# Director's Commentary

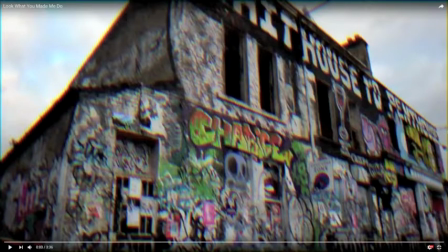0:03 Hello, my name is Ekaterina and today I'm doing a director's commentary of the music video we created for the song Look What You Made Me Do, written by Taylor Swift and portrayed by our artist Dabria.
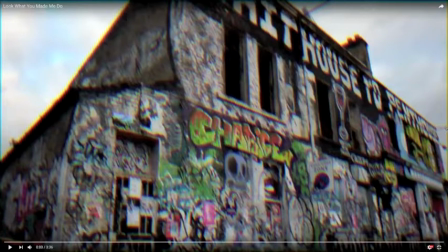0:19 So at the beginning of the music video, you can see that we begin with an establishing shot of
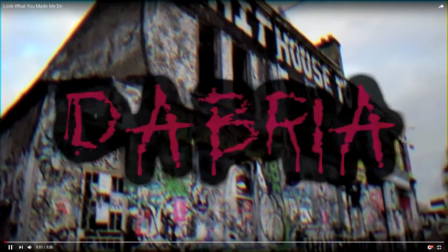0:27 the graffiti locations where we can present kind of the teenage,
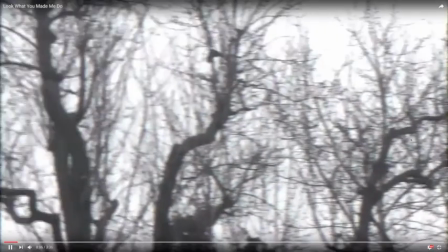0:32 kind of gothic sort of a location combined with the raven that,
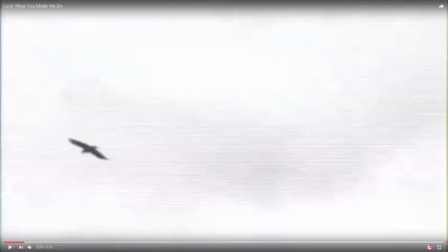0:37 in my opinion, discusses the horror concept of the music video.
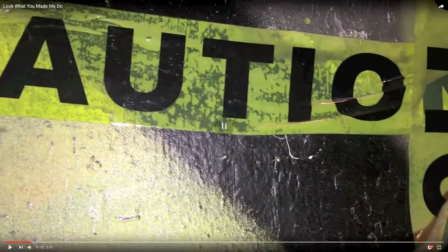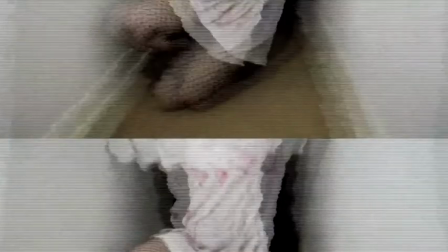0:56 We use dark,
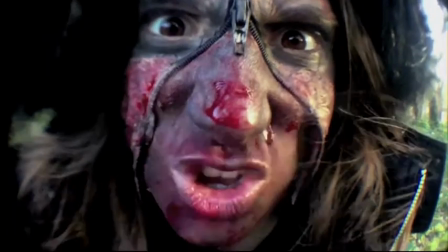0:58 low-key lighting to represent her antagonist features, as for example these close-up shots
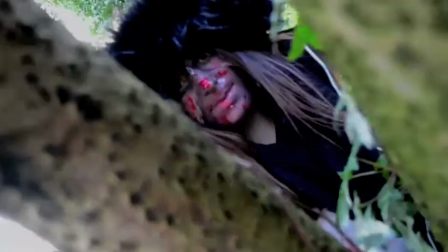1:07 introduce the audience to her and make it to them that she is the main character of this narrative.
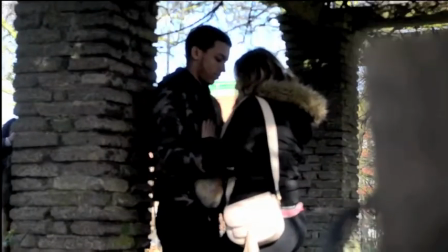1:14 Now with these snapshots we present how, from different sides,
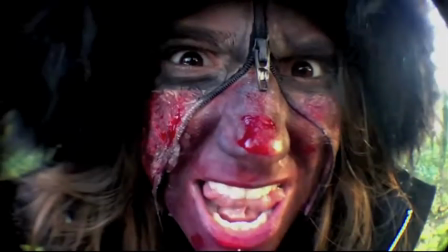1:20 we present how the antagonist is stalking the protagonist and her boyfriend
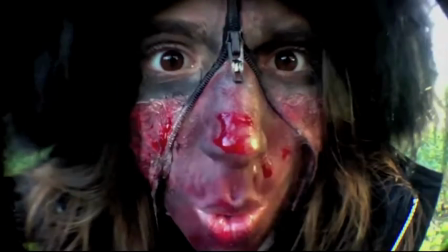1:25 and how she wants to own her life.
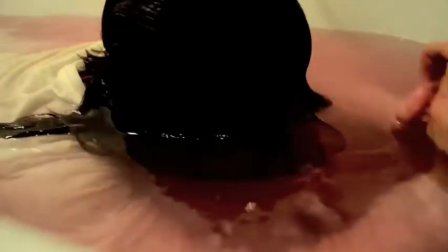1:32 This whole part of her raising from the bathtub is a relation to our horror sequence,
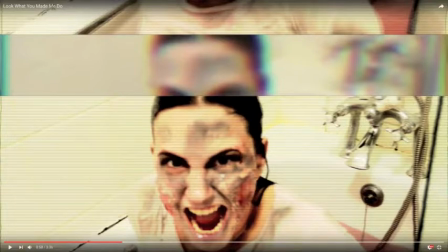1:39 as we have based our music video to the horror sequence from A2, as now this is the continuation of the antagonist's revenge, as in the horror sequence this character was actually the protagonist,
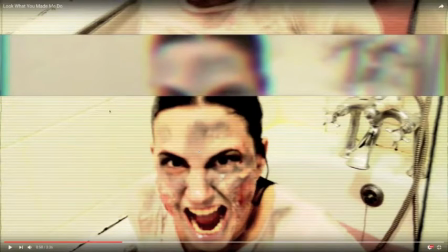1:59 and the protagonist of the music video was the antagonist in the horror sequence.
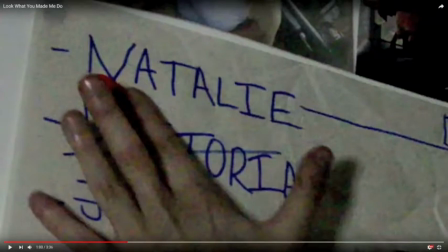2:07 This is matching the visuals with the lyrics, as she says, I've got a list of names and they're in red underlined, and she underlines the name of the
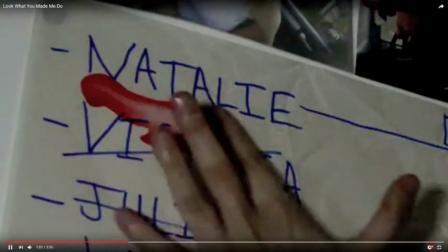2:20 protagonist, which is Natalie,
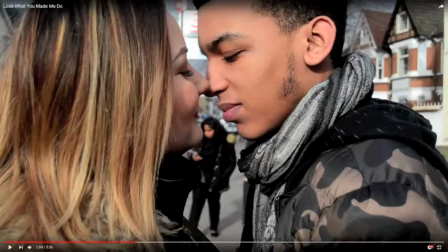2:22 and we know that this character is this beautiful young lady shown in this shot with her boyfriend.
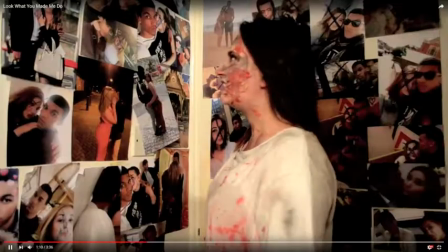2:33 These snapshots portray the antagonist's room where she stalks Natalie's life and where
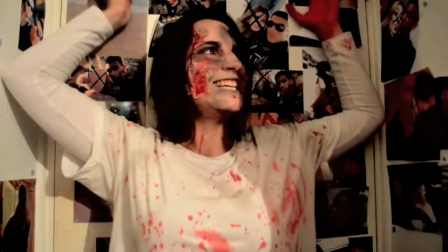2:40 she plans the revenge of taking her life and owning it by stealing her boyfriend.
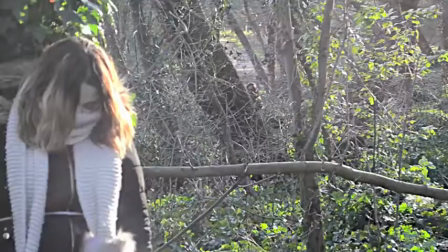2:48 Here, this is the forest location that is one of the main locations where the antagonist
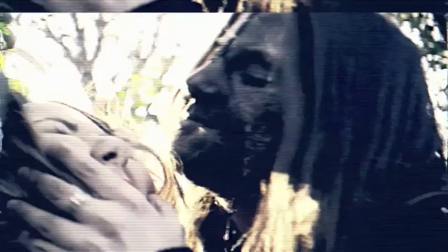2:55 captures the protagonist and threatens to kill her,
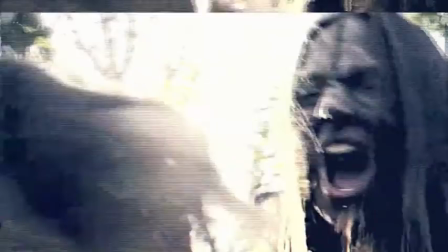2:59 and we see this physical activity and physical abuse between the two,
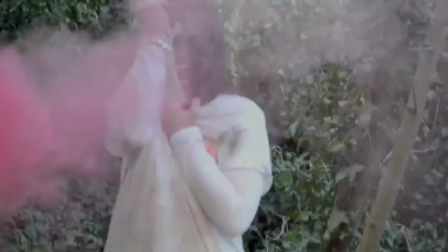3:05 where the lyrics and the visuals come together and make the narrative.
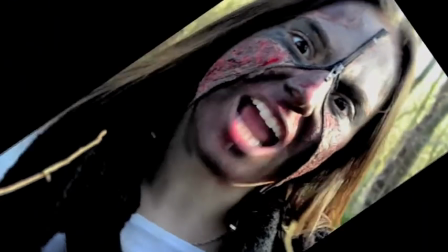3:15 She's ripping her shirt, and with the red smoke bomb we portray that she was coming back.
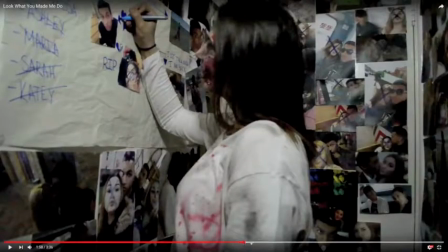3:24 In this shot we could see her rotten, wet skin,
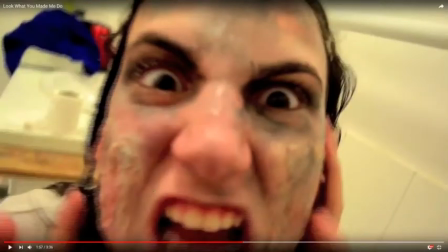3:32 which conveys that she has spent so much time and she has rot in the ground for so long that she is so angry.
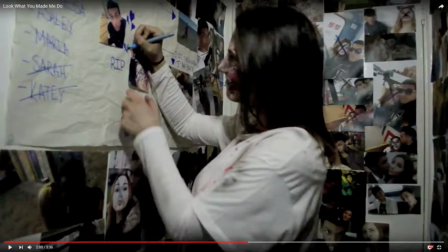3:45 R.I.P. with a broken heart these visuals convey that.
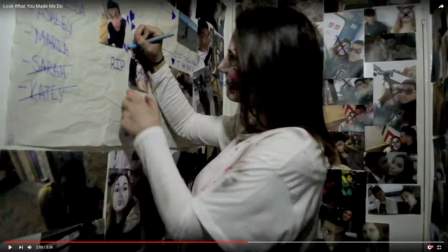3:49 And the crossed face, as you can see, all of the faces of Natalie and all of the pictures in this room are crossed out, which once again, in my opinion, except these two, in my opinion, convey that she wants her life and she wants her boyfriend,
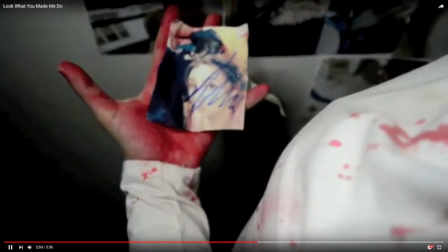4:08 because there are hearts around her boyfriend's image here and she just throws hers away.
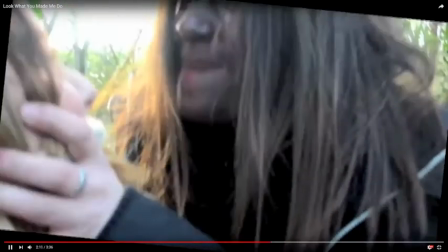4:17 This rotation of the screen, in my opinion,
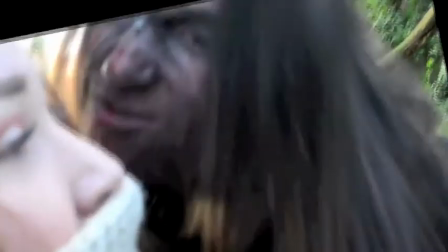4:21 contrasts the antagonist's mindset and in a way visually portray how she feels.
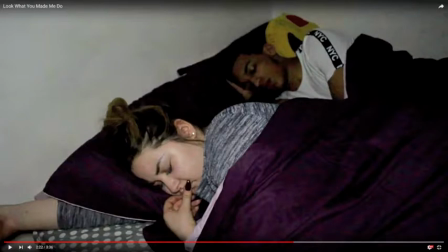4:29 This is a very nice visual that we matched to the lyrics, as the lyrics say, I don't trust nobody and nobody trusts me, I'll be the actress starring in Bad Dreams. So Bad Dreams is the key quote that we took from our song,
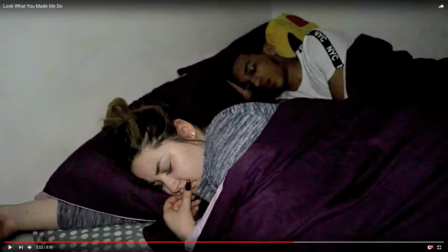4:47 and we see that in her dreams she is next to her boyfriend,
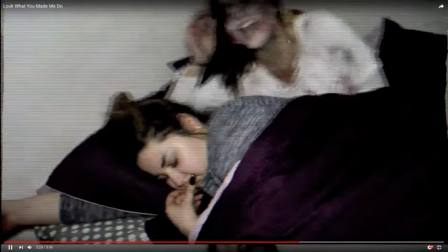4:54 but they turn into bad dreams when the antagonist transitions right next to her.
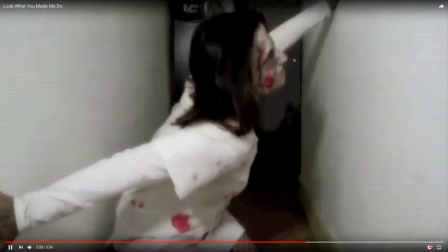5:00 Then we have the
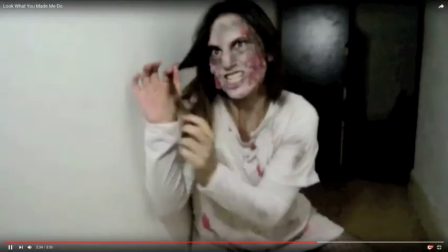5:04 shot of the actress starring in her bad dreams.
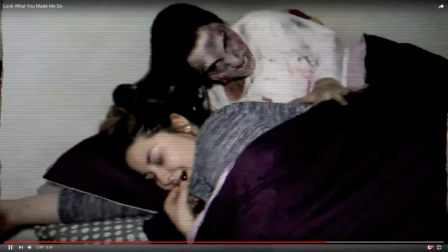5:08 So now she thinks that her boyfriend is next to her.
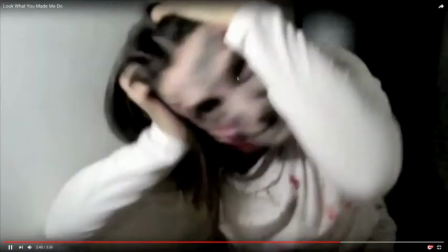5:13 However, this is the person that is behind it all, and that is yet to hurt her.
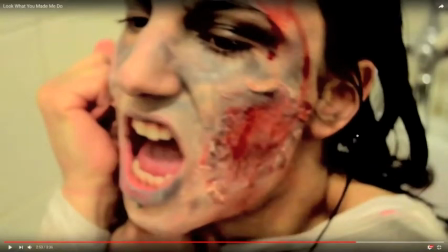5:25 This is once again a very similar shot to the horror sequence shot where we
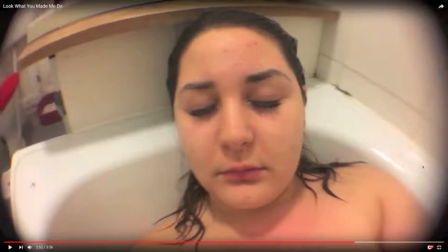5:33 portrayed the antagonist as the protagonist in the horror sequence lying in the bathtub. This is why we did this fisheye lens sort of a shot to closely show whose turn is now to be murdered and drowned in the bathtub.
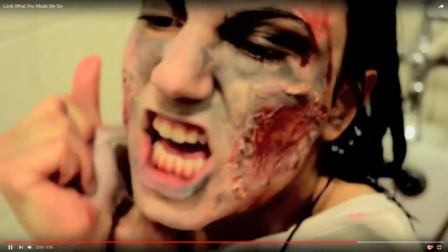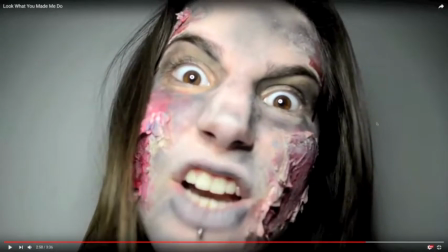5:58 This direct address of the antagonist is very, in my opinion, effective, as it directly communicates to all of the viewers of the music video. Because the lyrics state, "I'm sorry,
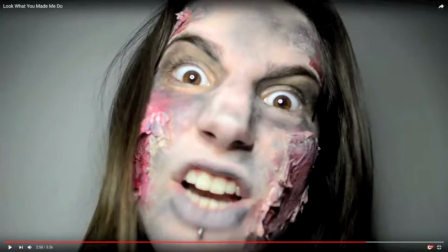6:18 the old tailor can't come to the phone right now," and it almost looks as a visual sort of a conversation that the antagonist is having with the viewers to tell them,
"I'm sorry, the old tailor can't come to the phone right now." Why?
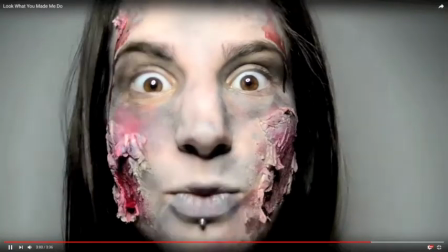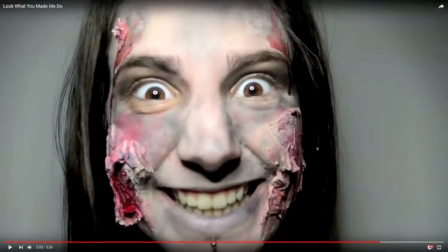6:42 Because she's dead.
Yes, exactly, because she's dead. And this, in my opinion, very high-key lighting in a way outlines all of the features of her face.
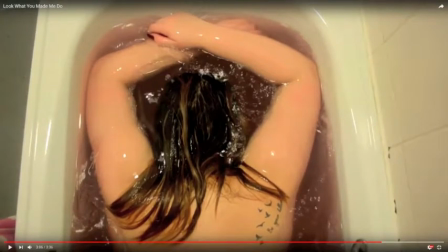6:56 And the red kind of portrays all of the struggles she has been through
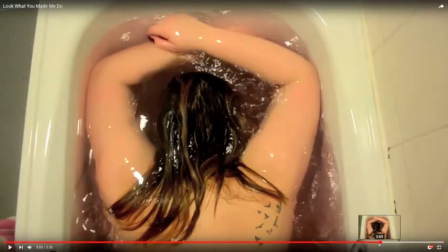7:02 while she rot under the ground dead before she rose up to seek her revenge.
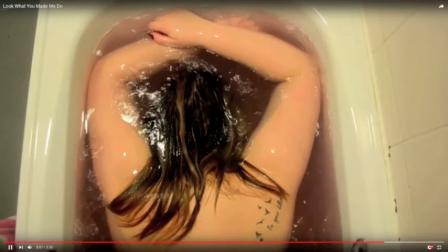7:08 Dead.
This once again is a shot of the bathtub where
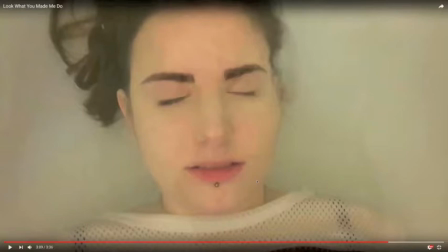7:15 this is an actual shot from the horror sequence that, let me just say, we filmed 20 times until we got it right, because I had to be underwater with my eyes closed and very still as a dead person underwater.
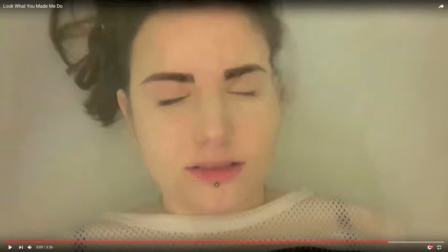7:30 And this is a straight shot taken from the horror sequence. This makes a visual straightaway connection to the audience, as in my blog I
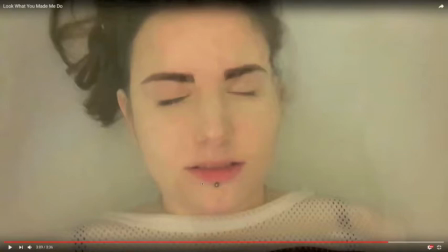7:44 have stated, please watch the horror sequence before you watch the music video, as they would then be able to make the real connection between the characters.